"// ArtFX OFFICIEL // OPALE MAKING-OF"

Hello, we are the Opale team and would like to show you how one small group created an alternate version of Paris,
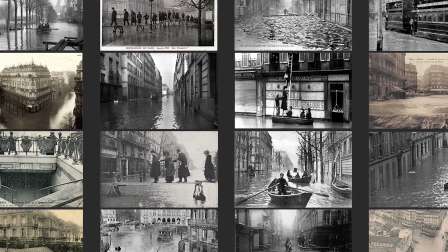[0:15]
full of wonders and dangers. Our concept started with the massive flood in 1910 in Paris.
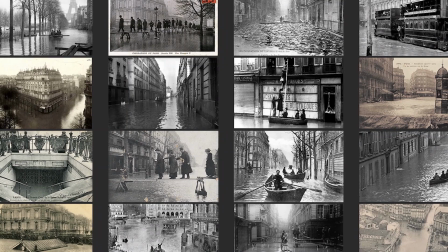[0:23]
We asked ourselves, what if the water had never gone away? Designing a famous historical city transformed by a flood presented several challenges.
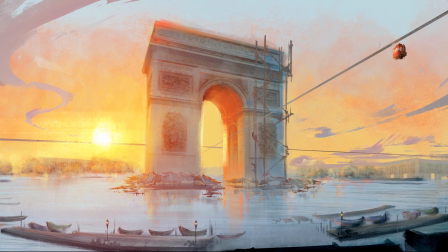[0:34]
We worked on key monuments and typical boulevards to keep Paris recognizable.
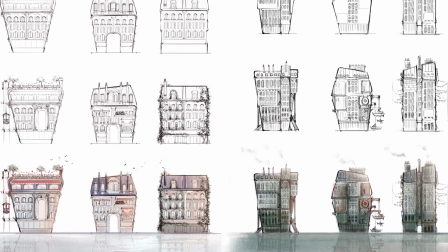[0:39]
At the same time, we developed an alternative cityscape, creating the city that could have been.
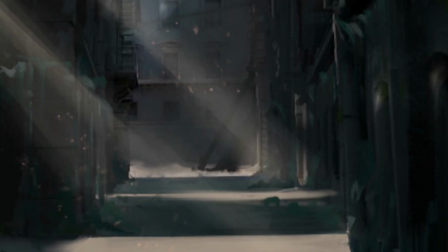[0:45]
The mood was important. We wanted the deserted poor neighborhood to feel forbidding and unsafe,
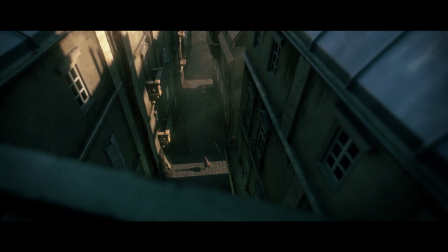[0:51]
so the sequence has tall buildings that create massive shadows that drove the character. Building an entirely new city of Paris required a multitude of assets. For that, we chose a procedural approach.
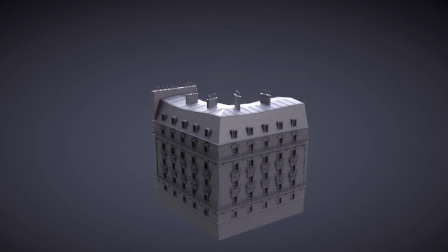[1:05]
I developed a setup in Houdini based on Vex to generate buildings that I could control and vary as needed.
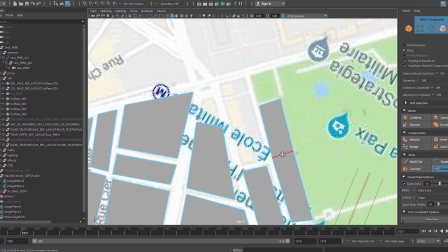[1:13]
We drew maps with basic shapes and it generated the buildings with more or fewer details depending on the shots.
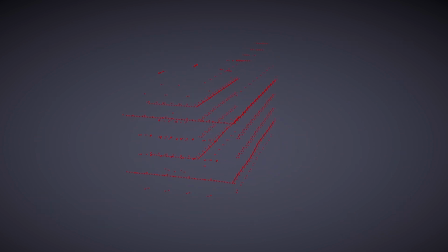[1:20]
To optimize the memory and make the work more fluid, we exported the geometries as point clouds and used them as support for instancing.
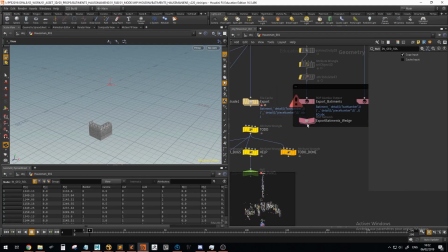[1:30]
I automated the import-export tasks using Python scripts. Vincent and I created some of the big and costly environments, like the establishing shot.
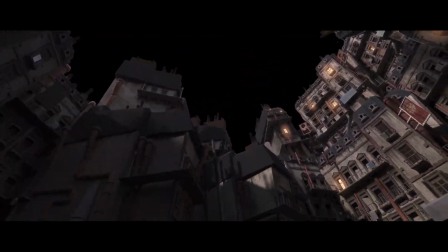[1:41]
The trickiest shot was where the camera slowly comes down from the sky to the bottom of the deserted street.
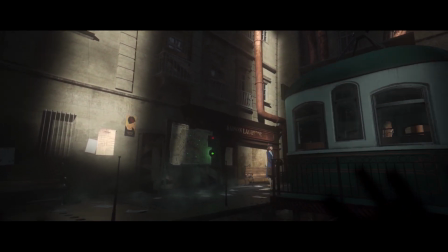[1:48]
I optimized this shot by using a base geometry with multi-map projection in Nuke to add details where needed. The shot where Claire leaves the Arc de Triomphe was quite complex. The city stretches all the way to the horizon line,
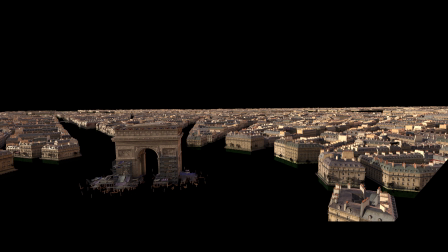[2:04]
so I rendered single frames and projected them on low poly geometries with multiple cameras. For the poor neighborhood, we changed our approach to each asset because the buildings are nearer to the camera than in the previous shots.
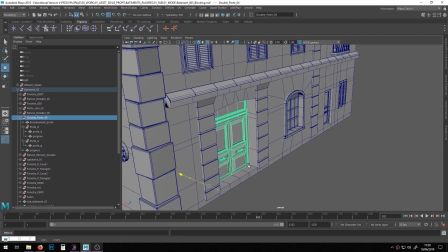[2:19]
I created a kit bash to add more details to the building.
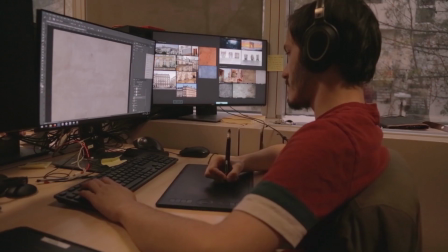[2:24]
For the shading, we used a procedural pass of seamless texture that I created in Photoshop and Designer.
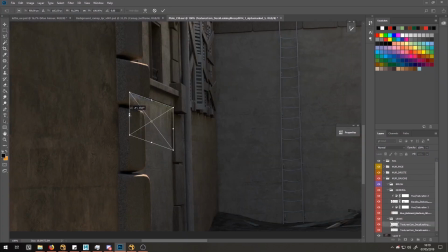[2:31]
Then we adjusted with another pass of projected textures. The cable car is an essential element, a hero asset that allows us to discover the entire city.
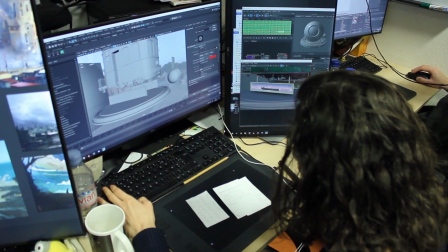[2:42]
In fact, the cable car model is not just a prop, it also functions as a set, so it had to work both for zoomed out and close-up shots.
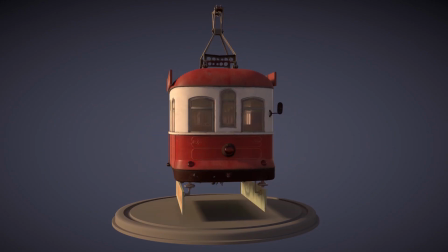[2:51]
I did the modeling and the look dev based on Léopold's concept.
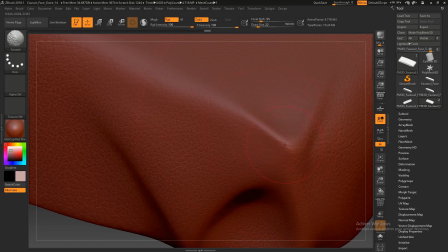[2:55]
I detailed only the visible parts, creating high poly versions in ZBrush that I reapplied in Maya using displacement maps. I used Houdini's flip solver to create the wave that floods the poor neighborhood.
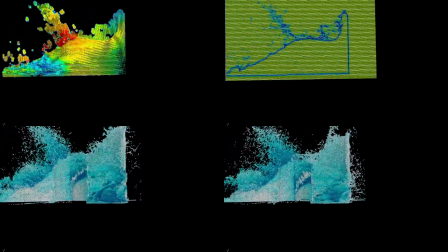[3:09]
I decided to add VEC the high-resolution simulation using the velocity fields of the low-resolution particles.
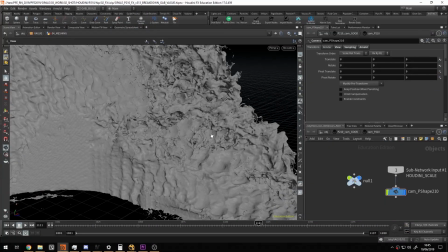[3:16]
This let me fix inconsistent behavior between the high-res and the low-res.
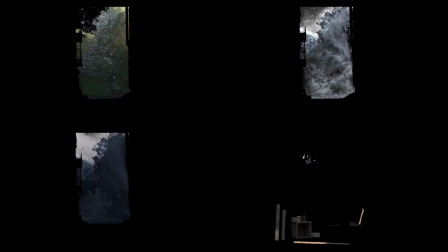[3:20]
In order to recreate the look of filthy water from the Seine river, I added rigid bodies interactions and floating debris. We wanted the viewer to share Claire's emotions and discoveries,
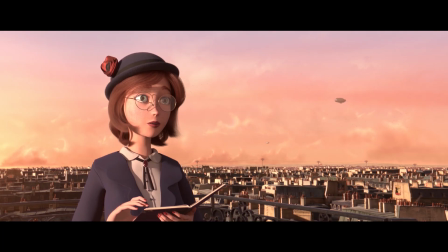[3:33]
so I revealed the city through Claire's eyes with smooth camera movements and wide angles. Another key aspect for Claire was finding the right balance between
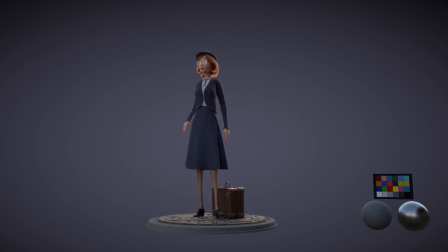[3:45]
realism and stylization to avoid the uncanny valley effect.
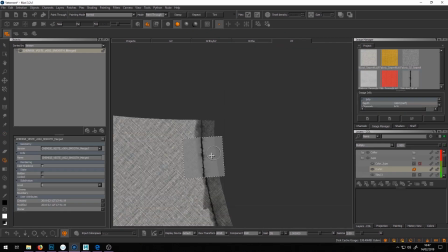[3:49]
So I took pictures of fabric and body elements to guide me as I textures Claire's clothes and skin in Mari and ZBrush.
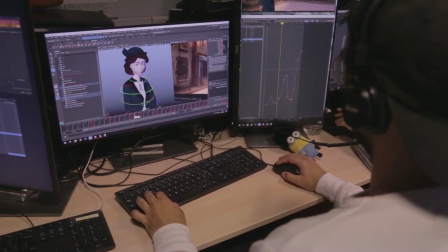[3:58]
Animating Claire was a delicate task. She's fragile, yet determined, but also curious and vibrant.
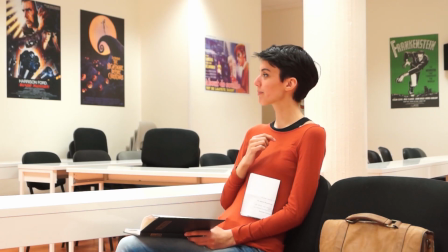[4:04]
We worked with experienced acting students to obtain precise references to create Claire's subtle facial expressions,
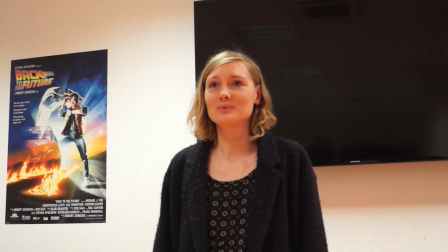[4:11]
such as bewilderment and wonder.